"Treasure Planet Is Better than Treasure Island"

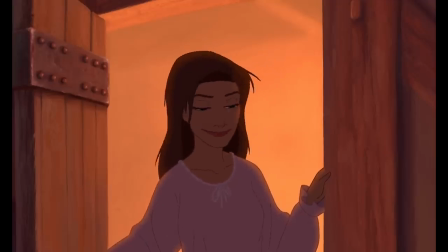243s
This builds a huge connection between Jim and his mom Sarah that honestly is just kind of missing from the original Treasure Island.
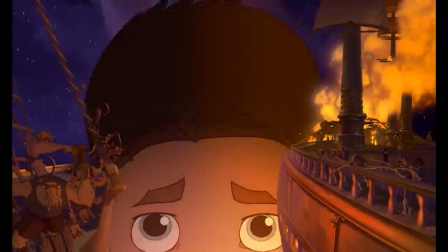251s
To recap, in one scene alone, we now know that this won't be a traditional Disney movie.
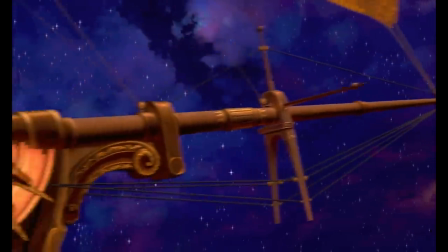256s
We know and understand the world in which the story takes place in.
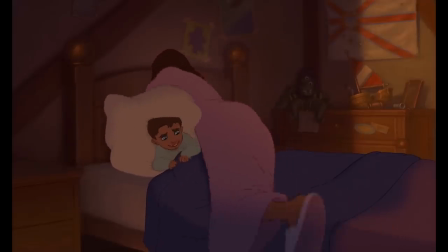260s
We see how close Jim and his mother Sarah are to each other, which lays the groundwork for Jim's entire character arc for the rest of the film.
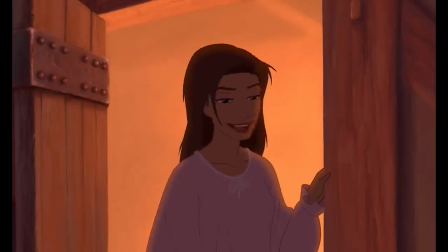268s
And it does all of this in 3 minutes in 40 seconds. God, I love airtight writing.
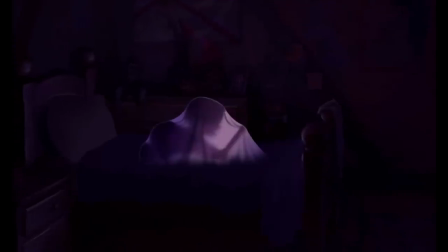272s
This scene also ends with one of the goddamn smoothest transitions in Disney history,
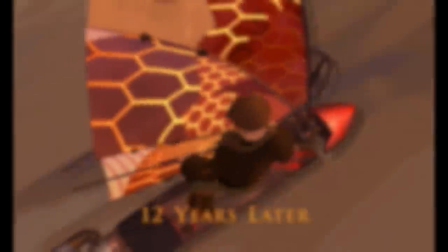278s
leading to a scene where we get to see Deep Canvas in motion and just how gorgeous of a film we are in for.
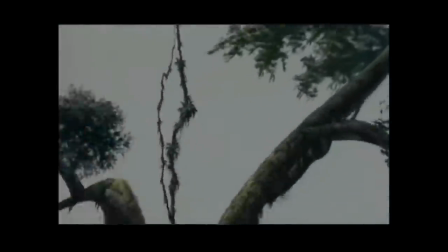285s
What is Deep Canvas, you might ask? Well, let me introduce you to the coolest, most expensive art project that Disney has ever made.
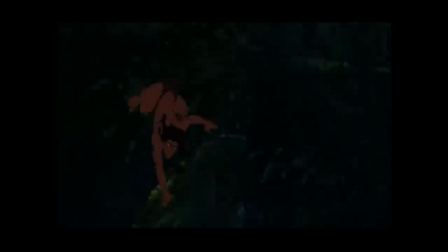293s
Ever wonder how in Tarzan they painstakingly hand-painted the forest that Tarzan glides through?
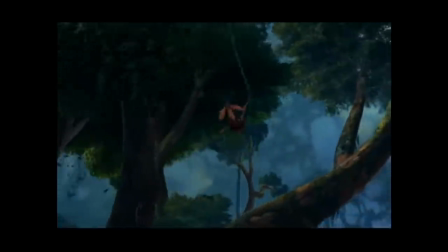299s
Well, they didn't. At least not exactly.
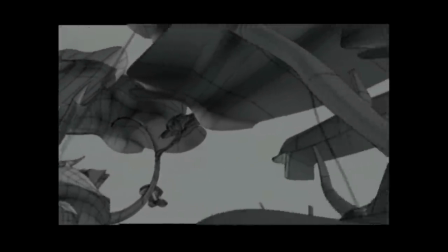303s
Deep Canvas was a software that allowed modelers to go in and model the space that the 2D hand-drawn animated characters were going to be interacting with.
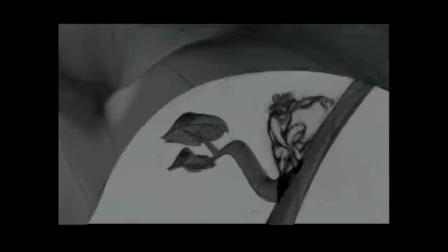312s
Once done, they would pass it along to the animators, who would then do a rough draw of the characters passing through the scene.
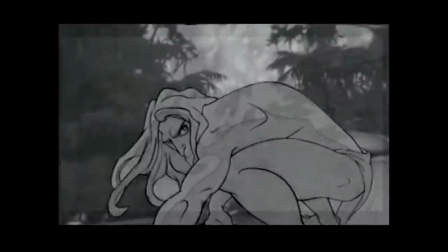319s
Now we go back to the modelers, who flesh out the background and everything that the characters don't directly interact with in 3D space, and it gets passed to the painters,
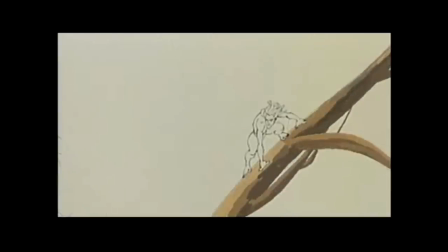328s
who painstakingly paint every point in focus that we'll be directly interacted with by our characters.
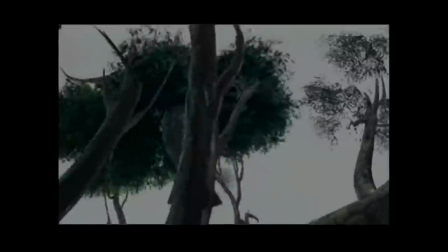334s
After they finish, it's passed on to background painters, who would then paint everything not being interacted with in the background to flesh out the world.
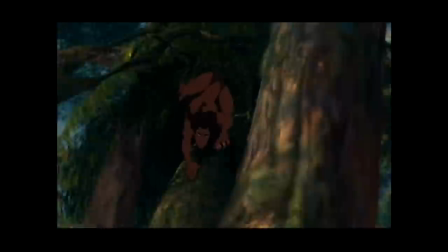342s
Once they were done, it was then passed back to the two ED animators, who would hand draw the characters into the scene and finalize the shot.
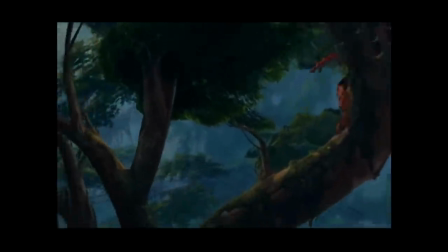350s
It was an expensive, labor-intensive process that took the resources of multiple different departments.
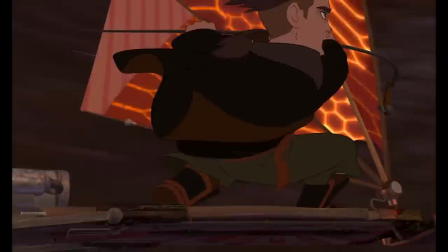357s
But the results speak for themselves. I mean, just look at how gorgeous these shots are.
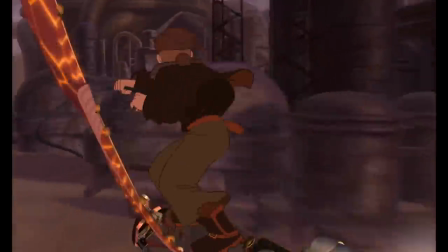364s
Gorgeous and expensive. While you could quickly produce incredible shots that would take ages to do hand-drawn,
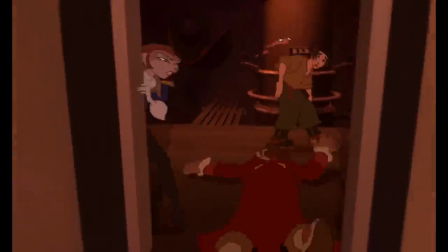373s
in theory you could also do the same thing with one department. A 3D animation department.
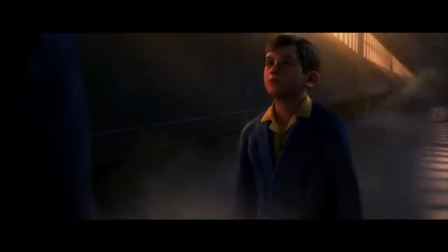379s
Which, while it doesn't look nearly as good, 3D animation at the time in the early 2000s was quicker and cheaper.
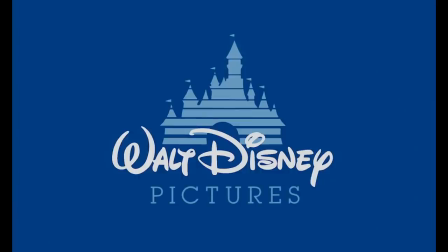387s
Which I don't need to tell you, the House of Mouse does not exactly like expensive to produce content,
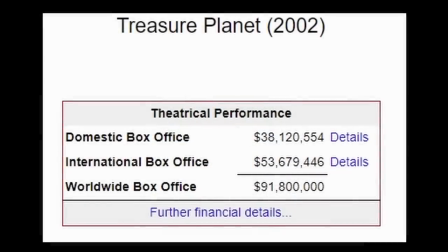394s
which may have led to the film's downfall. Whoops, did I say that out loud?
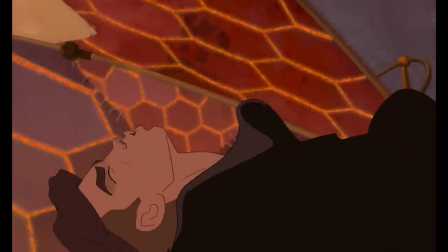399s
This film even goes the extra step of having 2D animated characters with 3D animated parts,
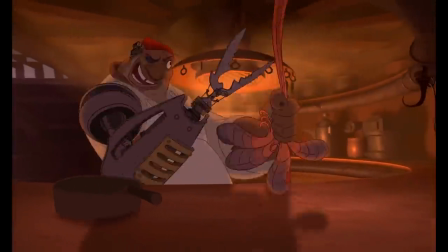406s
such as silver whom all of his cyborg parts are 3d animated so much like a cyborg he is
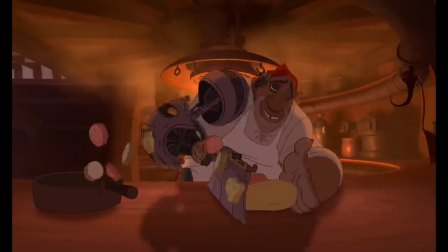413s
half 2d animated and half 3d animated and then all of that is put into a deep canvas environment which
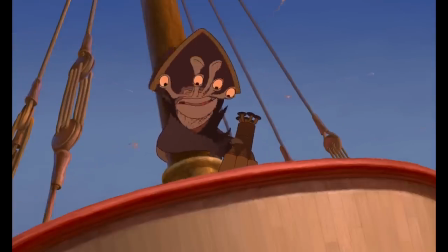420s
oh yeah have i mentioned that yet this entire film is shot in deep canvas like every shot Okay,
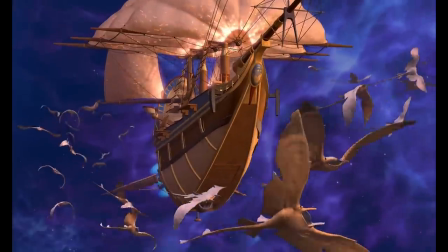429s
not every shot, but almost every shot!
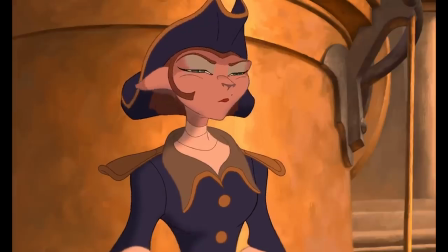433s
Almost every scene uses Deep Canvas to give us one of the most stunning animated movies ever made full stop.
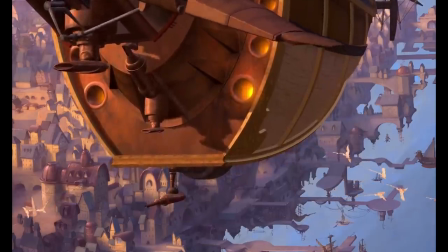442s
This alone would have been enough to push it into some of the greatest movies I've ever seen category for me.
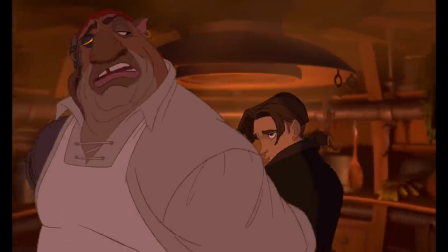448s
But then they had to go ahead and make some of the smartest writing adaption decisions I have
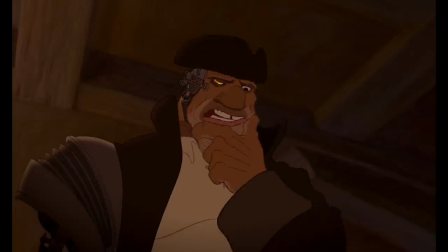454s
ever seen in a film and write a better story than a classic book.
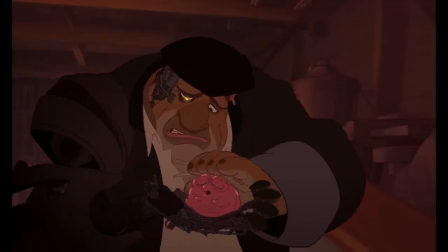460s
And they did this by centering on a key relationship between two characters.
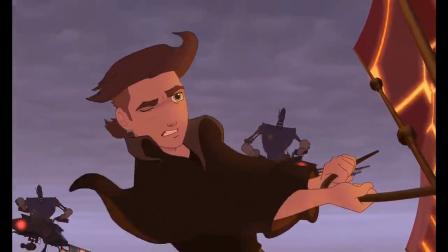465s
After a wonderful little romp, we are brought back to the Benbow Inn, and we can visually see the toll that Sarah has taken.
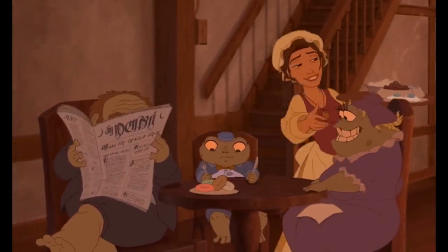472s
And I'm not gonna lie, these scenes hurt. She's doing her best to keep the inn running, but it's running her ragged.
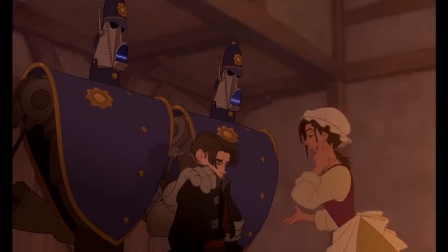480s
To add to this, Jim feels like he's letting her down. He feels like we all did at that age.
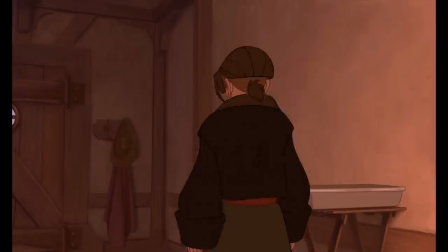486s
A fuck-up. A loser with no future. And somebody who will never live up to the expectations put on him.